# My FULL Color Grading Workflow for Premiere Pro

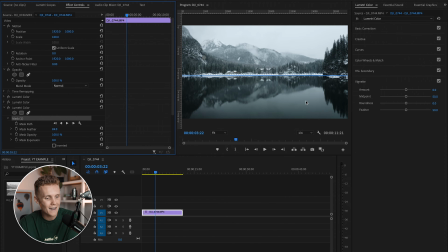(4:09)
Oh, just make that a little bit bigger, just like that. Perfect. We're gonna add a little feather on this to make sure there's no harsh lines. And as you can see, if you look at the bottom half of the clip and the top half of the clip, the top half is much brighter than the bottom half is. So what we're gonna do is, to make that a little bit more even and even that out, we're just gonna drop the shadows in the top half of the clip, just like that.
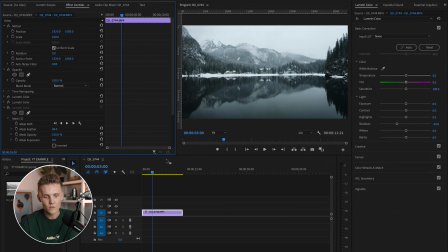(4:28)
So adding the mask really helps there. And then if we watch this back, just like that, so that is our after, and this is our before. So sure, it still looks good the way it is, but definitely adding a lot more detail in the mountains back there, just with that mask, just adds a little just adds a little bit of spice,
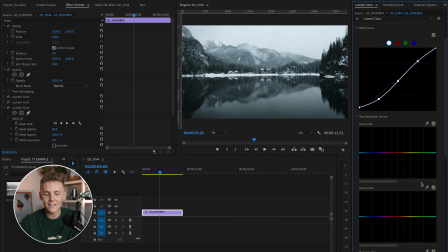(4:45)
and I'm a huge fan of it. Anyway, with that being said, let's continue on with our grade here. Now that I've got the image to a really nice spot where I'm super happy with it, we're gonna come in here and we're gonna just play around with the curves ever so slightly. So the first thing I wanna do is remove any of these tones in the shot.
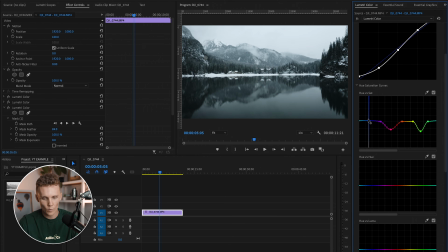(5:00)
We're gonna keep the oranges, and we are going to, well, we're also going to remove any greens that might be there. And then I'm actually going to boost up the blues just a little bit, just like that. We're also going to come into the hue versus luma here, and we're going to drop the luminance of the blues.
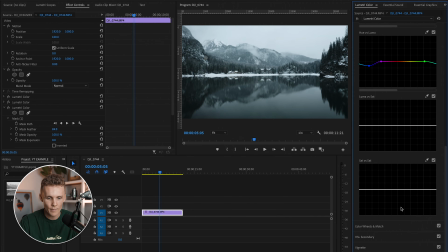(5:16)
And that's just going to give them a little bit of a darker vibe. As you can see, it brings in a little bit of detail in the sky. Not that there's much up there anyway. And things are already looking incredibly tasty. Now, I know we've already gone into our masking workflow a little bit, but that was really just to correct the top half of our shot.
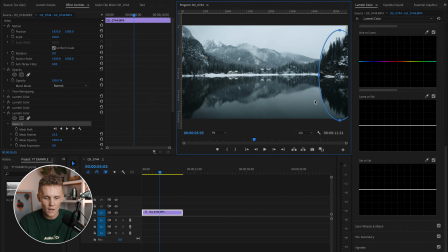(5:32)
But what I'm going to do here is I'm going to add a radial circle mask, whatever you like, and we're going to put it all the way over this area here. Now, the reason we're doing that is because, in my opinion, this area on the right hand side is just a little bit distracting. So we're going to add our mask again, our feather again, and then we're just going to come up to the top here,
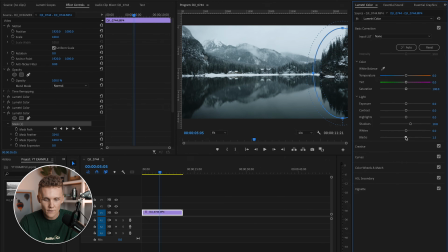(5:51)
and we're just going to increase the shadows ever so slightly, and we're also going to increase the blacks. Not too much. You don't really want to, just isolate one local area and increase the blacks or decrease them, and do the same to the whites because it just gets a little bit not super nice.
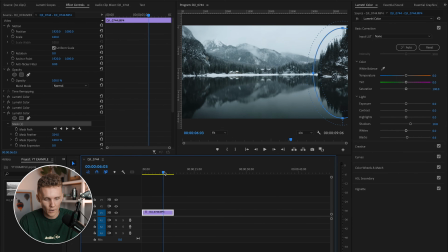(6:06)
And then if we have a look here, as you can see, we do, okay, let's remove our crash from the shot. But if you have a look here, as you can see, we are, our mask isn't keeping up with the location we want it to be in. So how we're going to fix that, because luckily we're working with a drone shot, so the movement is really consistent.
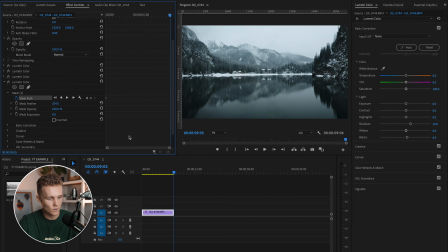(6:22)
We are going to put our mask here. We're going to hit mask path, and then we're going to come all the way to the end of the clip. We're going to click on our mask again, if it shows, here we are, and then we're going to move it over our area just like that. And so what that's done is it's added a nice little keyframe.
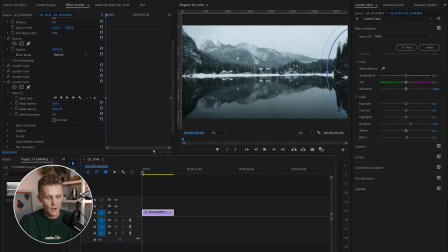(6:38)
So what we do, if we pull this all the way to the end, because that's where I want it to be, if we now have a look, our mask should pretty much track nearly perfectly. There's a little bit of inconsistency in my movement, but either way, it's more or less going to track completely well.
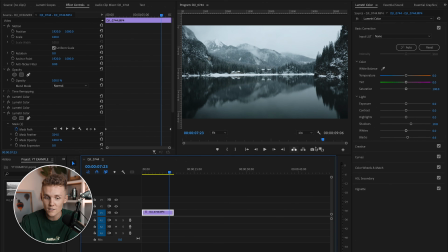(6:51)
And if we have a look here, it's slow enough, you can't, even if you're just focusing on the right side of the image, you can't really tell that there's a mask moving whatsoever. And then the last one I'm probably going to do is in this bottom little corner here.
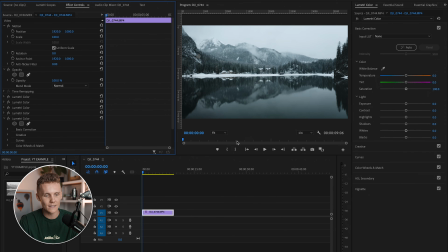(7:03)
I don't want it to be too dark. I know we added a vignette before, but I like the way it kind of cleans up these areas, especially on the shot, and definitely down in the bottom as well. But this is probably just a little bit dark for my liking. So we're going to add another circle filter right here, circle mask, whatever you want to call them.
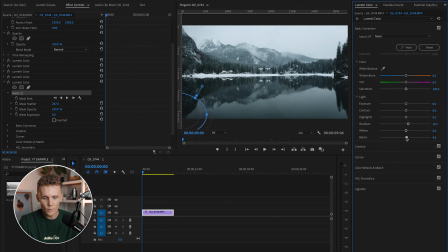(7:19)
And we are going to add a whole bunch of nice feather, and then we're just going to increase the shadows ever so slightly, including the blacks just a little bit. And then we're going to do the same thing. So with the mask path, we click on this little stopwatch here that adds the first keyframe. I'm then going to hit down, which takes me to the end of the clip, but obviously I can't see where I am.
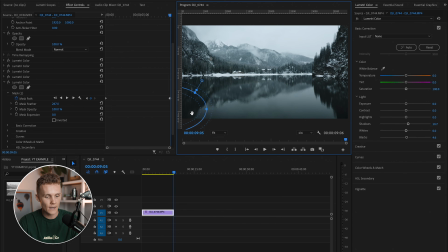(7:37)
So then I'm going to hit one arrow back, click on the mask again, and then actually it's pretty much moved to where we need it to be anyway. So we're going to move it up just slightly, and then I'm going to take this keyframe and move it to the right, because obviously right now we're one frame into the shot.
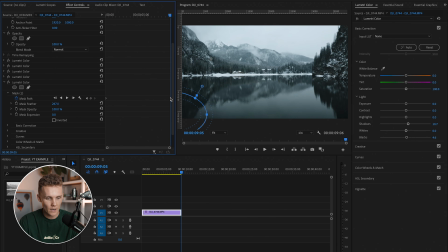(7:52)
And then if we play this back, it's pretty much, it's actually not tracked that well, to be fair. Let's delete this one. We need to see where it is here. Okay. All right. So we need to make sure we're covering this area just here. Delete this keyframe again, up and over.
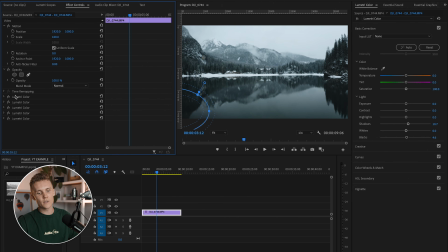(8:09)
There we go. Okay. Let's have a look now. Beautiful. Awesome stuff. So looking at this clip here, as you can see, we have stacked, what have we got here?